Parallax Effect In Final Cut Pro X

Hello and welcome back to another Final Cut Pro tutorial. In this one I'm going to show you how to do a parallax effect. Now the best way of doing this would be to go out with your camera, with your tripod, take a picture of a subject and then move the subject out and take a picture of just the blank background but because I'm being lazy I've just downloaded a clip from a royalty free site I'm
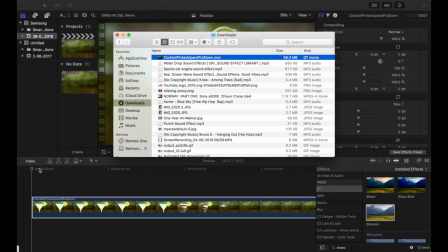just going to use that. So let's jump in and have a look. Okay so I've grabbed this clip and it's of this drink being lifted up, taken out of the shot.
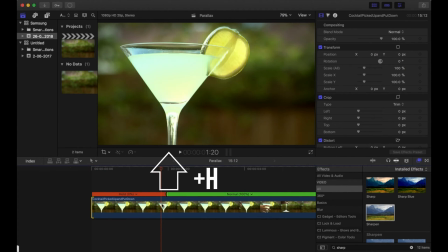I'm gonna cut the clip with shift in H to hold one of the frames where the drink is in the scene.
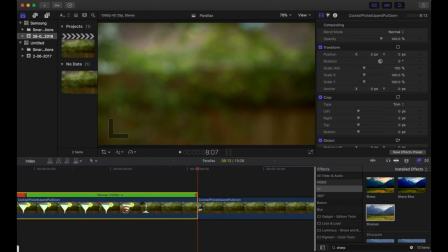Then I'm gonna move it along to where the drink is out of the scene. I'm gonna do the same thing, shift in H, and then cut that.
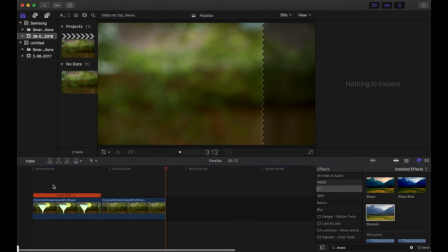Okay, I'm gonna delete the rest. Now I've just got the two where the drink is in the shot and then the drink is out of the shot and it's just the background.
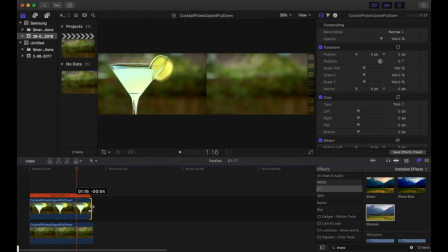Then I'm gonna drag the background underneath the drink, just crop that to make it the right size.
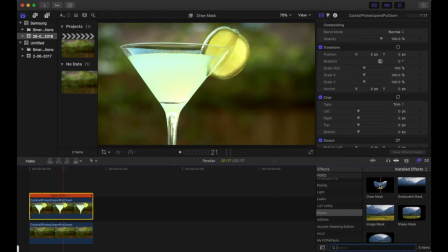then we're going to go and find the draw mask put that on and we're going to have to draw all the way around the outline of the drink
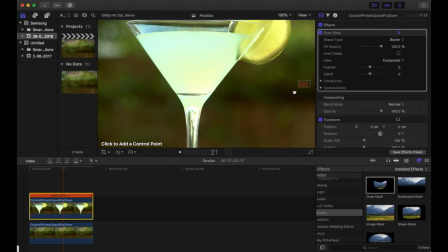now if you zoom in it will make it easier and the more points you put the better it will be I'm just going to speed this bit up now okay
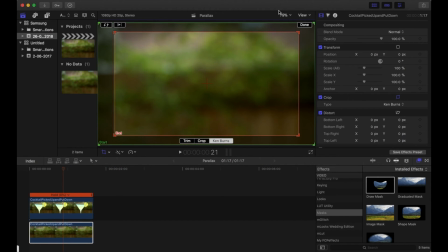then what I'm going to do is go to the bottom clip and then add the Ken Burns effect to it you can play this through just make sure it's moving the right direction it's not the background there is moving forwards whereas i want it to be moving backwards and then i can animate
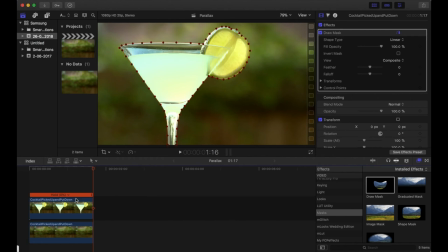the front to move forwards as well to give that parallax effect so let's go and switch that round there you go the background is moving backwards then back to the front clip and then all you need to do is put it right to the start of the clip and then keyframe the scale
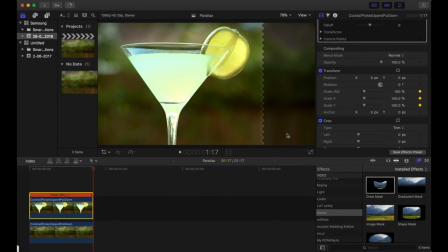on it leave it at 100 move it to the end of the clip, increase the scale 120% for example and then just watch that through and
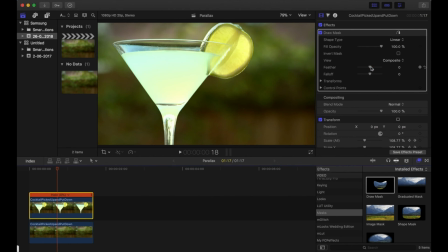there you go. I'm going to change the feathering a bit just so it looks a bit more believable. I'm going to add a little bit of sharpening to the front clip as well, just so it stands out better.
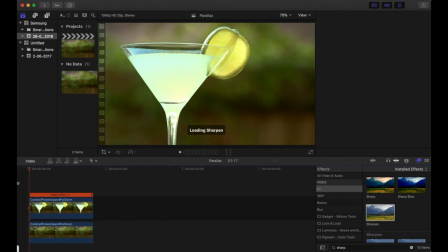And that is it, really simple parallax effect in Final Cut. I hope you can use this for something interesting and hopefully see you in the next one. Thank you. You